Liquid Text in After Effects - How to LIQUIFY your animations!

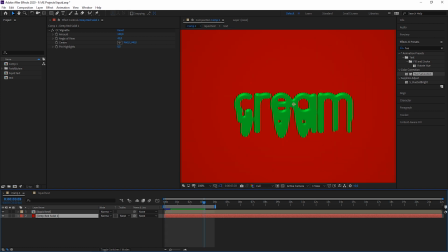9:55 The first thing is you could add multiple instances of the glass effect. Just duplicate it and play with the settings here. Maybe crank up the diffusion for this one and change the light direction. So this gives you just some more variation for your effect.
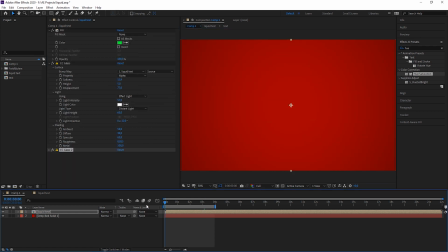10:14 A last thing, because I wanted the slime to be more dramatic and to really burst through the background, so what I have done to create that, I've simply duplicated this. Let's call this our shadow because this really helps to tell that the slime is coming through the wall or basically it makes it just stand out more.
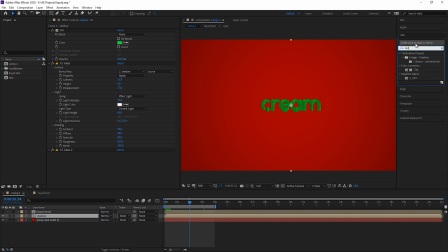10:34 So I create a shadow by tinting this and you can do that with a fill or however you like it. I'll just make it black for now and add a radial fast blur to it. Maybe position it somewhere over here. Looks strange at the moment I know, but let's crank up the amount and this defines how long our shadow is.
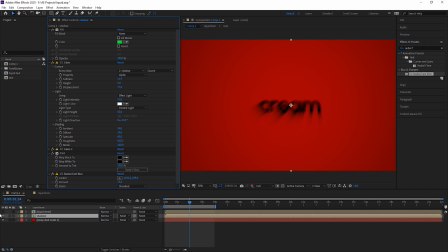10:53 Still not convinced? Then just enable the liquid text again. And now you can really play with the radial fast blur and by the way, the further away it is from the text, the more directional it will look.
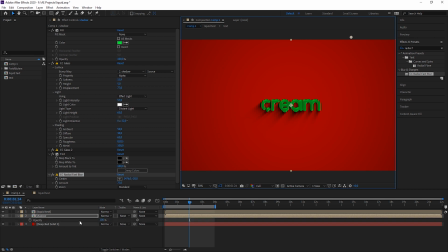11:07 And of course this is too much, so you can just bring down the opacity a little bit and isn't
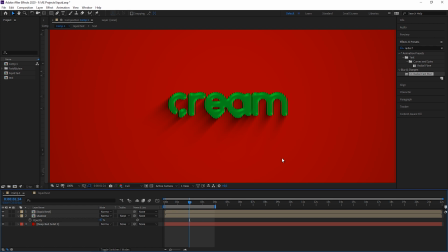11:14 this just looking super super cool i totally
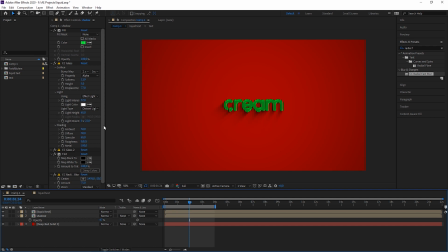11:19 love it so last but not least let's quickly go into our liquid text then
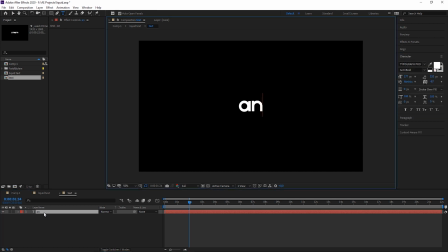11:24 into our text and just call this animation and there we have
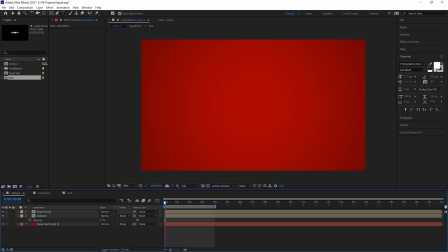11:29 our animation let's have a look at this just
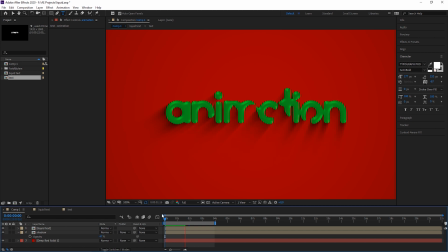look how cool it looks when the slime goes around those obstacles here that we have to find. This is really looking so so beautiful even though it is slime I know.
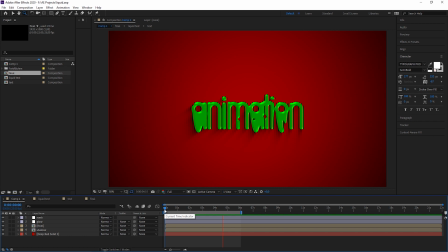11:52 So and this is already the end of this tutorial and I really hope that you learned something about procedural text animation and
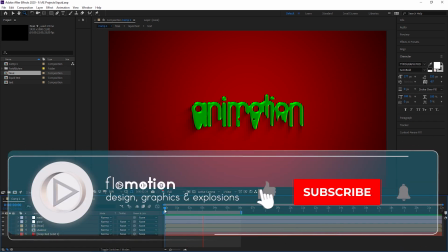12:01 how to create liquid text and if you learned something then feel free to hit that subscribe button and leave me a comment because in that way I can do way more
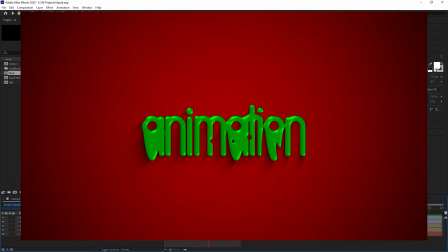12:09 of those tutorials and I really love doing those.
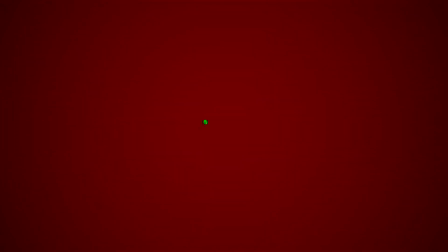12:13 For now I wish you a lot of fun creating melting text in After Effects.